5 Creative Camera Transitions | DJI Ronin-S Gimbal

gimbal transition ideas and we're gonna use our DJI Ronin-S to do it. DJI is a sponsor of this video so big thanks to them. If you want to check out the Ronin-S click the link in the description. Let's get into it. Let's.
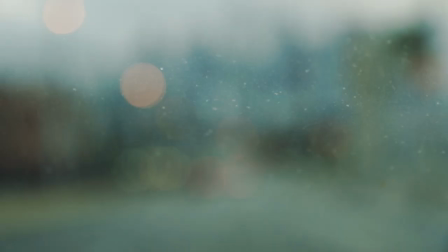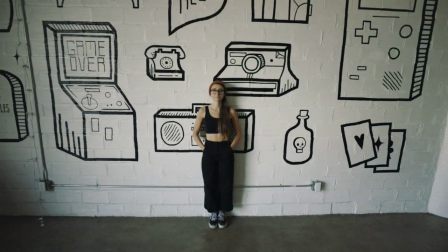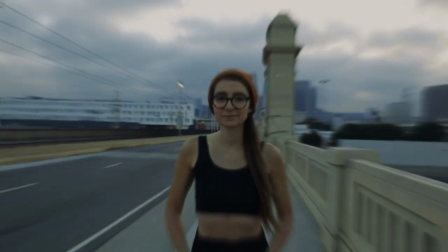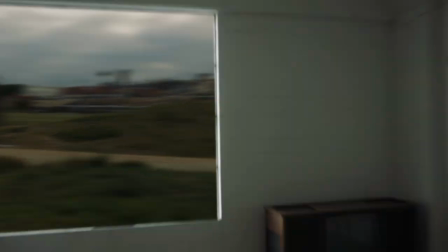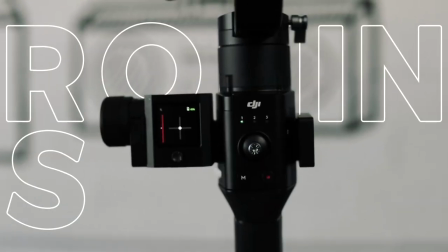0:39 As we mentioned we are using the DJI Ronin-S gimbal along with a few accessories.
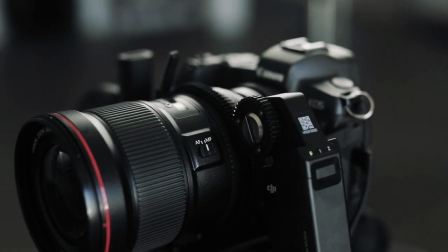0:43 We have a focus motor which allows us to control our lenses focus, iris, or zoom using the Ronin's hand wheel.
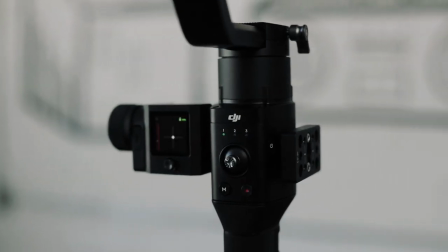0:49 We also have the cheese plate which gives us more mounting options for accessories. We have ours set up so we can attach another monitor.
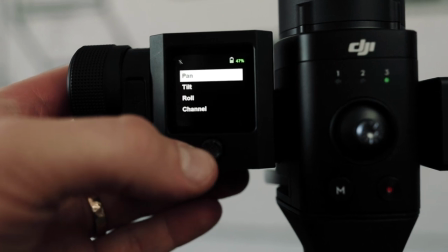0:56 We have the command unit attached which allows us quick access to the Ronin settings like access speeds, stiffness, and setting up time lapses.
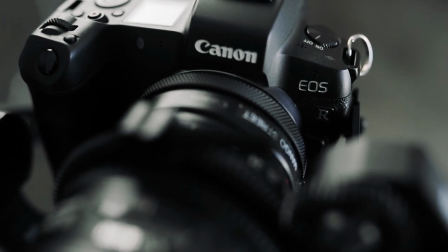1:03 For today's shoot we are using the Canon EOS R mirrorless camera with a 16 to 35 millimeter
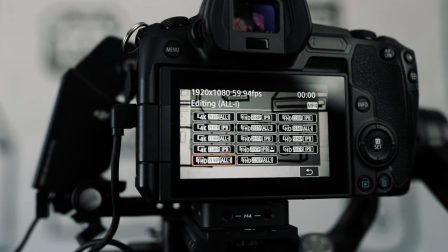1:08 lens and we'll be shooting everything at 60 frames per second so we can slow down the footage a little if we need.
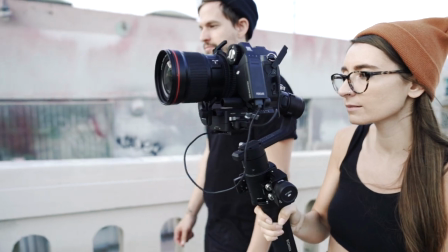1:13 Even if you don't have these accessories you can still pull off these transitions so don't worry.
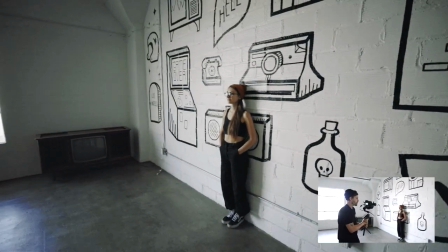1:20 For the first transition we want to start up against a wall, orbit around Rachel, keeping her in the center of the frame.
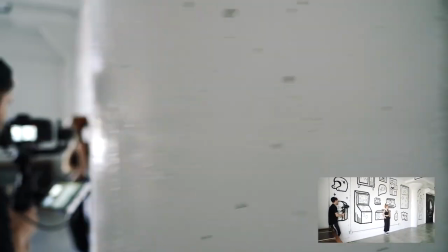1:25 We then want to end the shot with the camera up against the wall on the other side. Ideally, you'll want to keep the same distance from your subject as you arc around them.
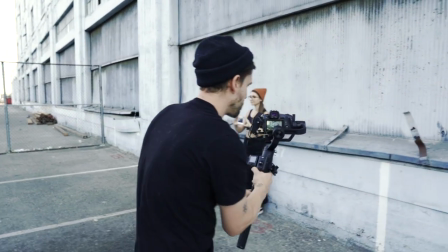1:36 For the second shot, go to your second location and perform a similar move, keeping the same distance from your subject as you did in the first shot.
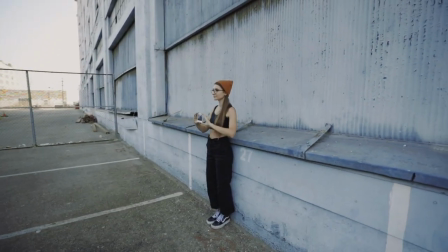1:42 You can continue orbiting to the opposite side, but we're going to stop in the middle.
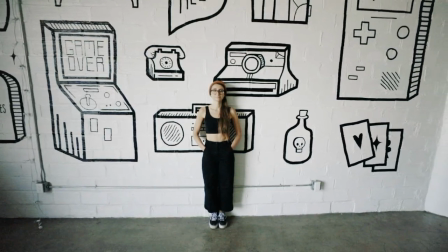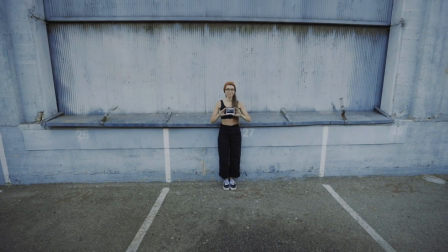1:52 For this next transition, Rachel is holding an instant film photo that we'll zoom into to take us to the next shot.
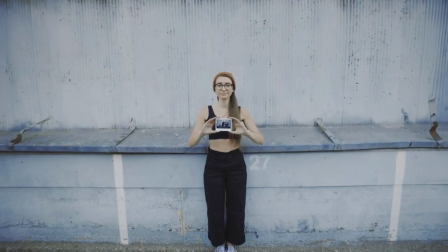1:56 Just walk in nice and steady and try to have the instant film end up covering your entire lens for the smoothest transition
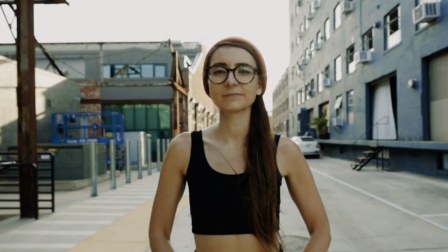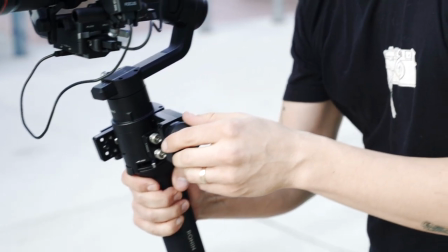2:07 This is where our lens motor really comes in handy. We're using it to control the zoom of our lens Simply walk back with your camera while zooming in with your lens
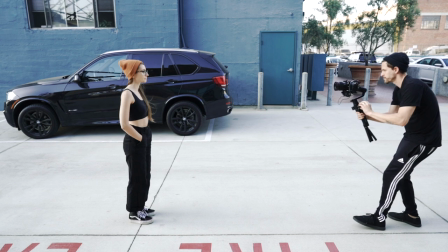2:15 It can be tricky to pull off as a solo operator So it may take you a few tries to get the pacing of the camera move and zoom just right.
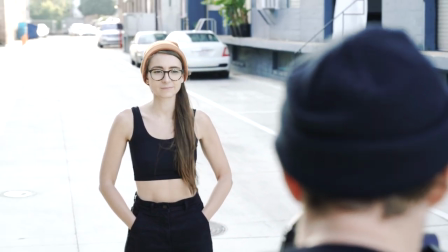2:22 It should give you that classic vertigo effect
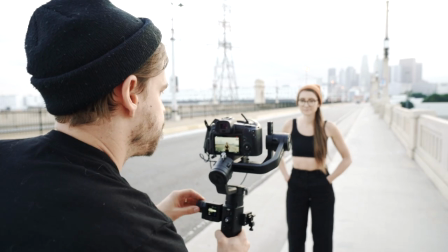2:26 Then, at your second location, perform another Zali. We think it looks best if you do a similar move, in this case, zooming in while walking back.
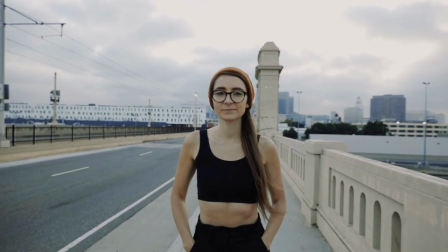2:34 This way, the background of both your shots will be moving in a similar fashion.
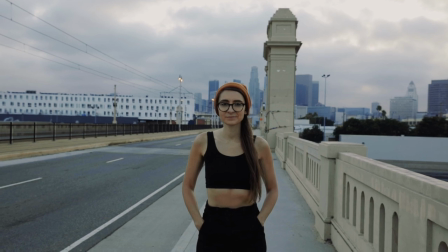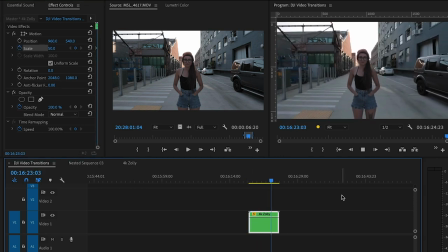2:45 If you don't have a lens motor, the next best option is to shoot at 4K. Then in post, you can scale the footage in the opposite direction of the camera move.
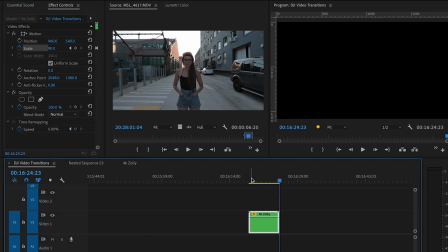2:52 For instance, if we back away from our subject, we can zoom in with our footage. The 4K gives us the resolution we need to make it happen.
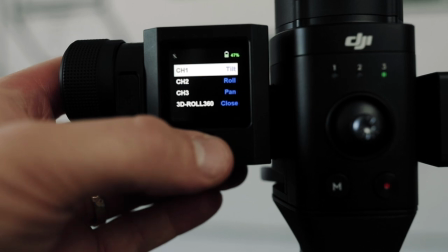3:00 To do a 360 roll transition, we'll make a quick adjustment to the Ronin settings.
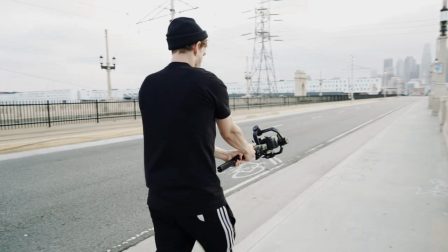3:05 Now with the Ronin held at waist level straight out in flashlight mode, we can use the joystick to do a roll.
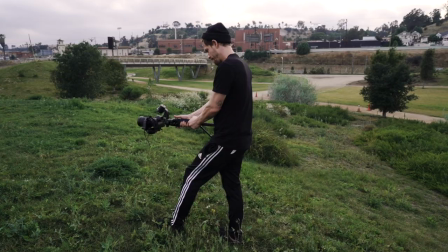3:09 In the second location we'll do another 360 roll while moving forward, ensuring it's rolling the same direction as the first shot.
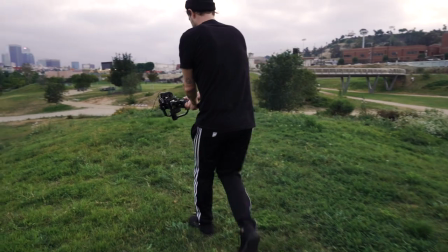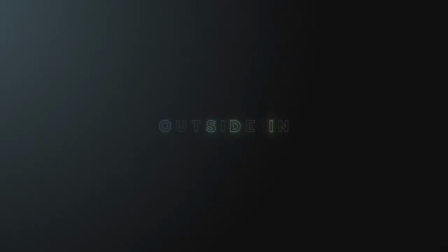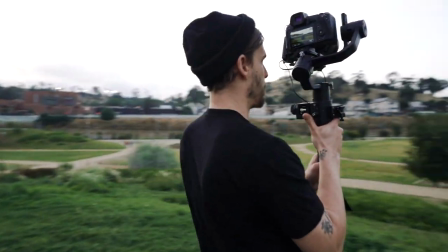3:25 We ended our 360 roll shot with a pan to the right, so for our studio shot of the window, we are going to walk back from the window and pan right. Alright, now that you saw how we shot it, we're going to show you how we put it all together in post-production.
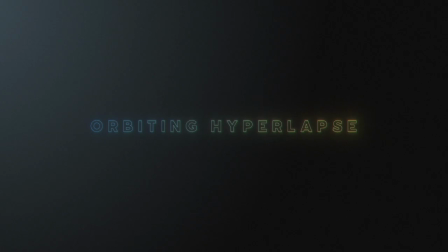3:42 In After Effects, we accomplished the speed ramp by using Time Remap and just setting a few keyframes. You can also do this in Premiere or Final Cut if you prefer. Now we need a little motion blur to really sell this effect.
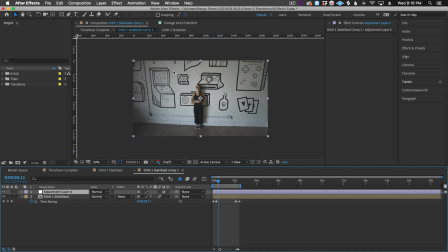3:57 Let's create an adjustment layer, and for this I like radial blur, but you can also use a directional blur or something similar. We can then make a mask on the adjustment layer of where our subject is, and then subtract that mask.